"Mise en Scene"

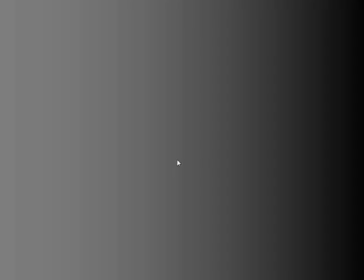0:01 Good morning, good afternoon, or good evening. Vanessa Mercado Taylor here, professor for Introduction to Cinema. Today we will be learning about the mise-en-scene. So what is the mise-en-scene?
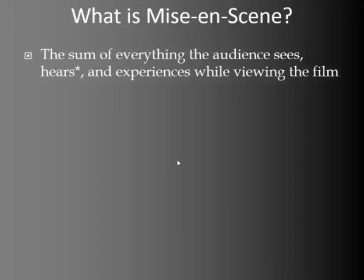0:16 Mise-en-scene is the sum of everything the audience sees, hears, and experiences while viewing the film.
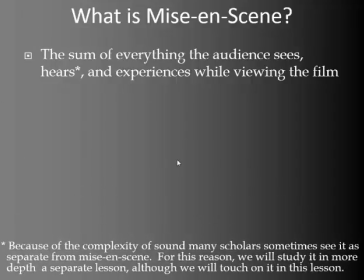0:22 Because of the complexity of sound, many scholars sometimes see it as separate from mise-en-scene. For this reason, we will study it in more depth at a separate lesson, although we will touch on it in this lesson. Mise-en-scene influences our mood as we watch and helps to communicate the story and message.
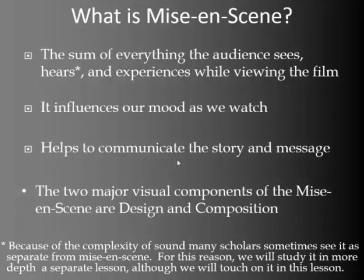0:42 The two major visual components of the mise-en-scene are design and composition.
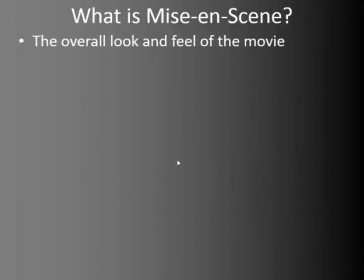0:49 It is the overall look and feel of the movie.
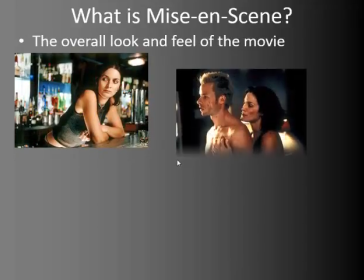0:52 In Memento, the use of black and white, the bar setting, and the lighting all contribute to the film noir look,
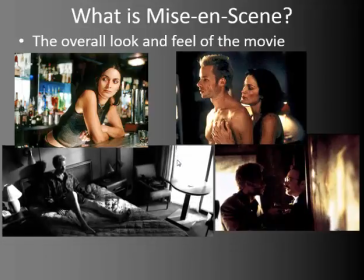1:00 giving it a mysterious feel and encouraging the audience to experience the detective story in a new way.
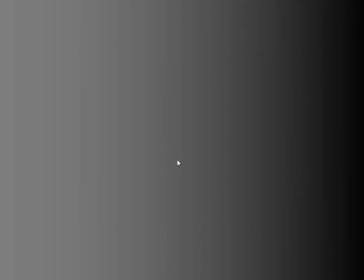1:08 So mise-en-scene is design and composition. First, we will learn about design, also referred to as production design. Design is the process by which the director and designer decide on the look of the film.
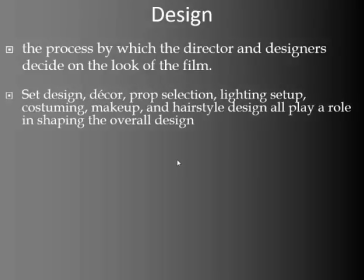1:24 It includes set, design, decor, prop selection, lighting setup, costuming, makeup, and hairstyle, which all play a role in shaping the overall design.
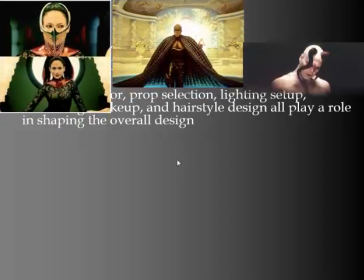1:37 The design for the cell make its mise-en-scene incredibly important.
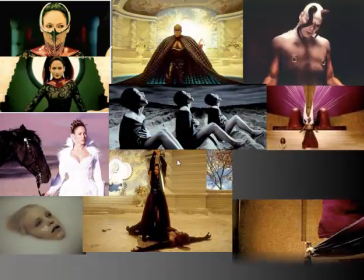1:42 The combination of costumes, setting, lighting, and props give us a lot of information about the story.
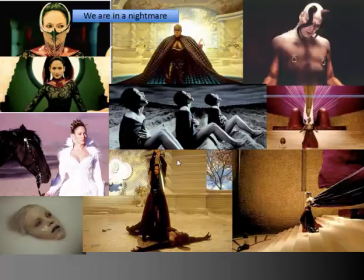1:49 We are in a nightmare. The characters are incredibly powerful.
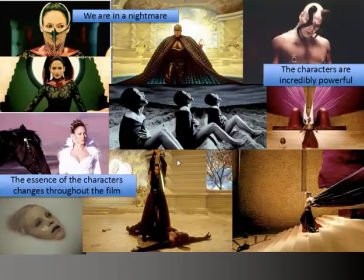1:54 The essence of the characters changes throughout the film. The film deals with the theme of power, and there are many locations.
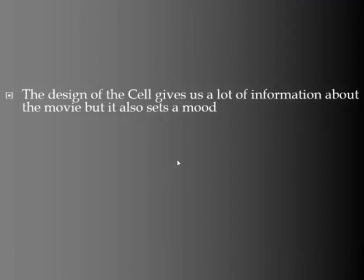2:06 The design of the cell gives us information, but it also sets a mood. The design creates the feeling of a nightmare.
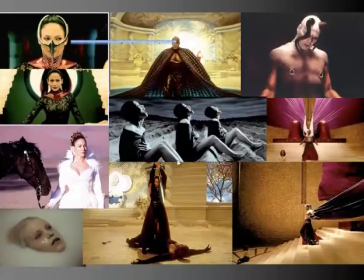2:13 You may feel scared, untrusting of the characters, disturbed, unsettled, unsure.
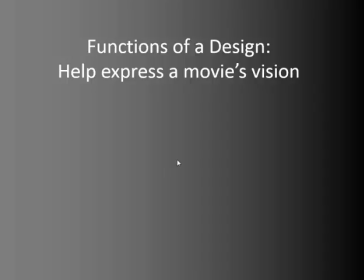2:25 A design should help express a movie's vision. It does this by creating a convincing sense of times, spaces, and moods. It suggests a character's state of mind. It relates to the themes, and it is appropriate to the narrative.
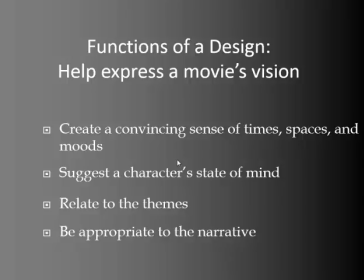2:41 So if the narrative strives to be realistic, then its look should have that quality too. If a movie is fantastic, then its design should mirror and complement the fantasy.
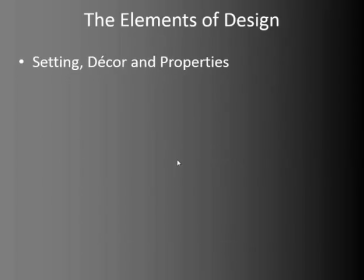2:51 The elements of design are setting, decor, and properties, lighting, and costume, makeup, and hairstyle. This is what you're looking for in the film in order to analyze mise-en-scene. Let's look at each of these individually.
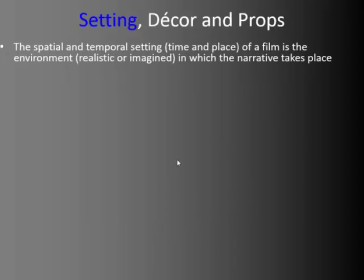3:08 Setting is the spatial and temporal setting, or the time and place of a film. It is the environment in which the narrative takes place. It can be realistic or imagined.
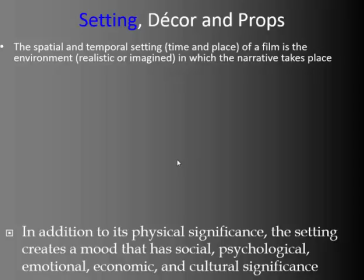3:19 In addition to its physical significance, the setting creates a mood that has social, psychological, emotional, economic, and cultural significance.
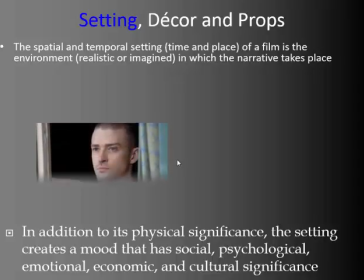3:27 The juxtaposition of the two different locations of the film in time not only tells us where the character is in a certain scene,
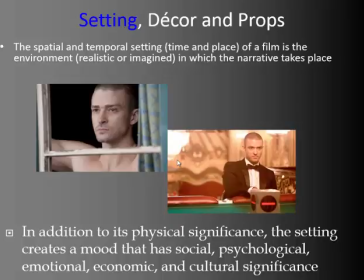3:35 but also the differences between the upper and lower classes in this society, which communicates the message of the film and make a comment on our society.
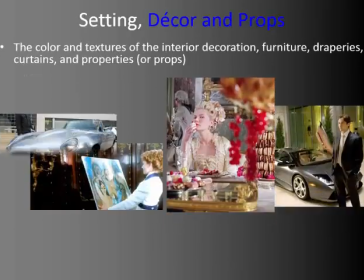3:48 Decor and props is the color and texture of the interior decoration, furniture, draperies, curtains, and properties or props.
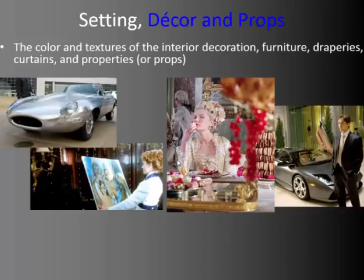3:56 Props are objects such as paintings, vases, flowers, guns, cars, personal belongings, etc. They help us understand the characters by showing us their preferences for or ability to purchase such things.